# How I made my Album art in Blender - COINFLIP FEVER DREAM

Welcome. This is not a tutorial. I made an album and I made the album cover, and I'm going to show you kind of how I made it. Again, not a tutorial. I will not be starting from the beginning. You may be wondering why I'm wearing sunglasses.
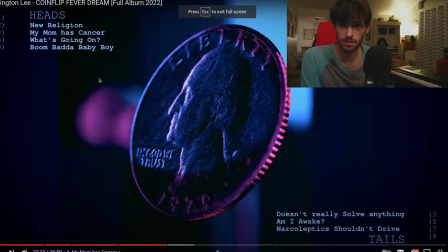I'm wondering that as well. I'm showing you a picture of a quarter. That's because that's the album cover.
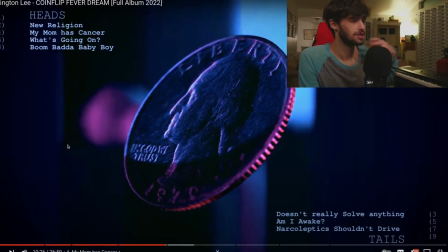I also have this as an animation for the background of the songs individually,
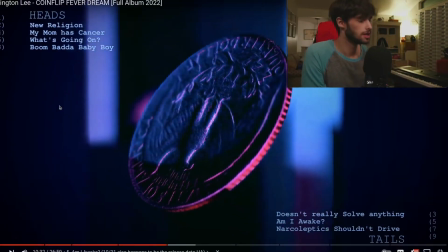but also this is a video where they're all stitched together as one full album that I put on YouTube.
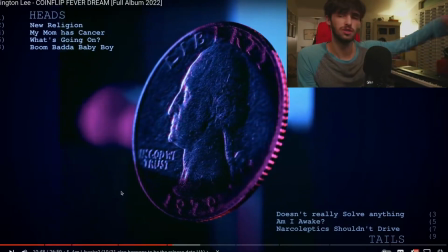The album cover is pretty much a square cropped version of just this frame, without the track list, of course.
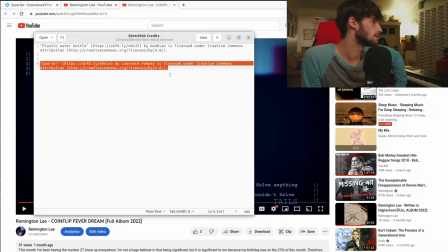The quarter was not made by me. The quarter is something I got. This is the link that I will put in the description.
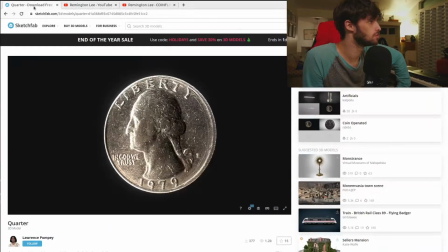That's really silly of me to show it on the video, but this is the site that I got it from.
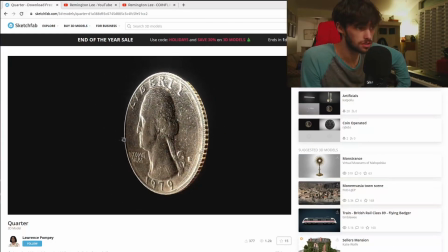This is the page. Here it is. Beautiful quarter. It's honestly the best coin that I have found since as well. It's made by Lawrence Pompey. Thank you, Lawrence. I couldn't have done it without you. I actually couldn't have. It sounds like I'm being sarcastic.
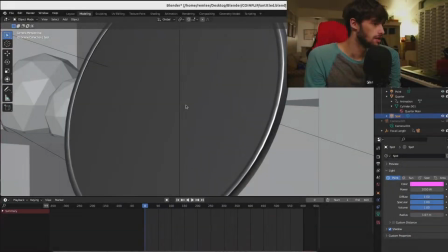I'm not. Thank you for the quarter. Thank you for making it free. A lot of it is just the texture and kind of a normal map that I made out of it, but this is the scene.
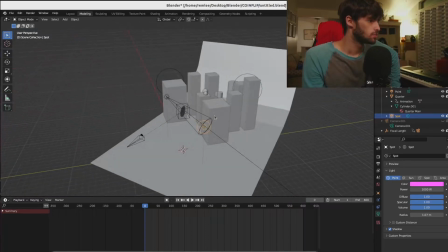Pretty basic, pretty small.
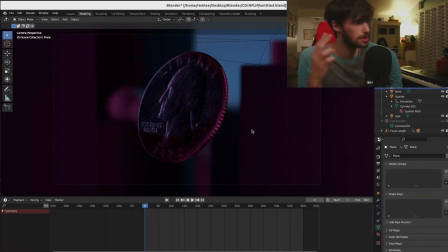When I had an image for the album cover in my brain, I knew that I wanted to have a very extreme depth of field, which is what I did as much as I possibly could in Blender.
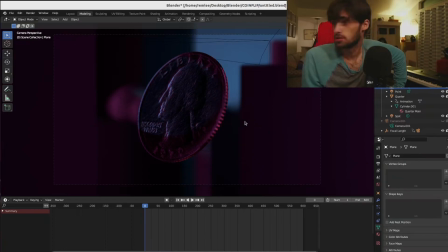Bless you. And I think it turned out nicely. Bless you again. Good God. The background is out of focus. The background is blurry. If you don't know what depth of field means, it just means the background's blurry. I just have the background,
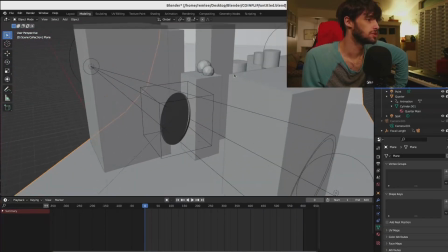a bunch of basic shapes, just some
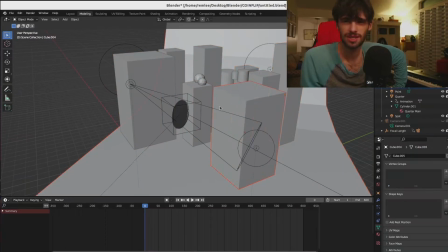boxes, almost looking like buildings. I was trying to make it almost like furniture, but I wanted it to be ambiguous because I didn't have any artistic subtext for what the furniture of the background of the image should be, so I just made shapes.
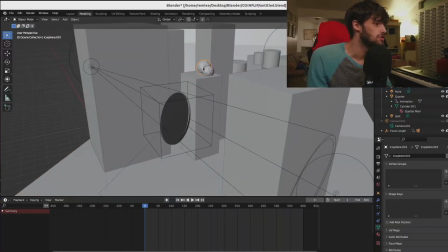And then I got these two icospheres and a cylinder and a smaller cylinder, probably because I grew up watching Bob Ross and Everything Needs a Friend.
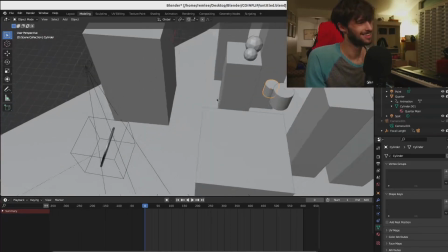If you'll notice, these spheres are on a surface.
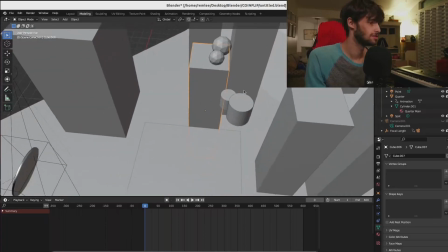That makes sense. These cylinders here, they're just in the air.
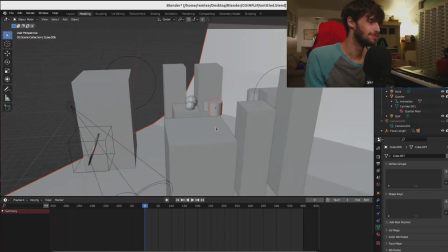They're just floating. They're in the image. It looks like they are resting on top of this.
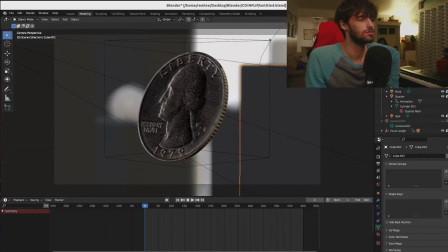Let's see if I can. Yeah, they look like they're resting on top of this object here.
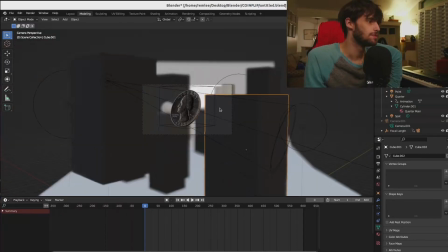They're just there to fill space, to add detail. I have two things moving on the animation.
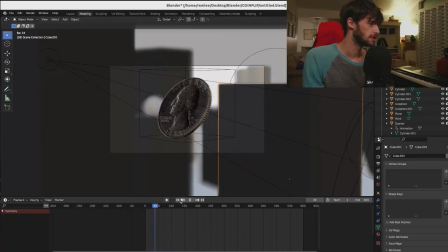I just have the coin flipping in the air, and I have the camera moving.
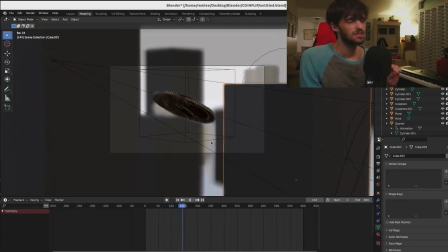Not too much and not too fast.
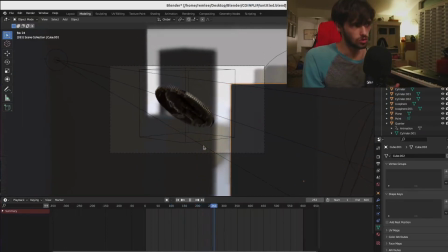I wanted it to be kind of relaxing and slow, like slow motion, but also mainly to just kind of lull you in, you know?
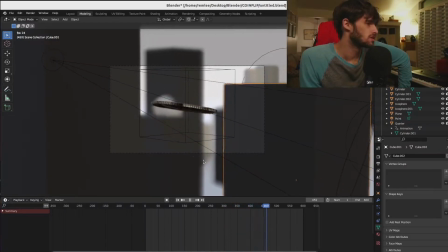Very gradual, smooth movements. Because a lot of the songs are very dreamy, and the songs that aren't dreamy are kind of weird.
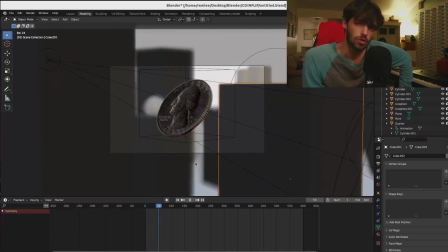So I wanted it to be a little bit trippy with the coin floating in midair in this ambiguous cotton candy room. Speaking of cotton candy room, by that I mean the colors.
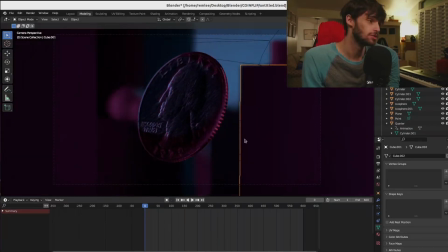Blue and pink. Cotton candy. Originally it was going to be green and purple, but then I tried that, and it made me sick to my stomach to look at. So I changed it. Now what? You made it this far, Remington. Now what are you going to talk about?
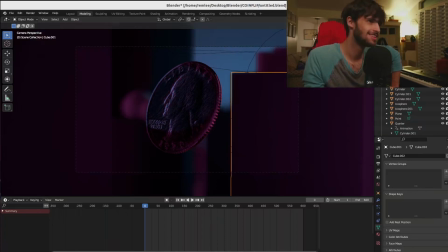The lights. The lights. Okay. I will turn all the lights off.
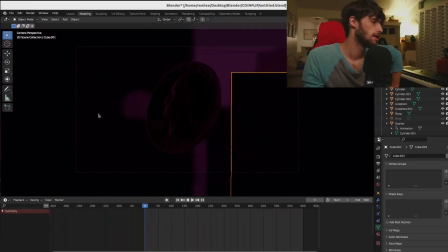Okay, so now I've turned all the lights off. And it's very dark. I'd like to not select anything. It's very dark, but it's not completely pitch black because I have, down here in the World tab, I have the ambient color set to something rather than nothing. Every object has a little bit of that background color in it.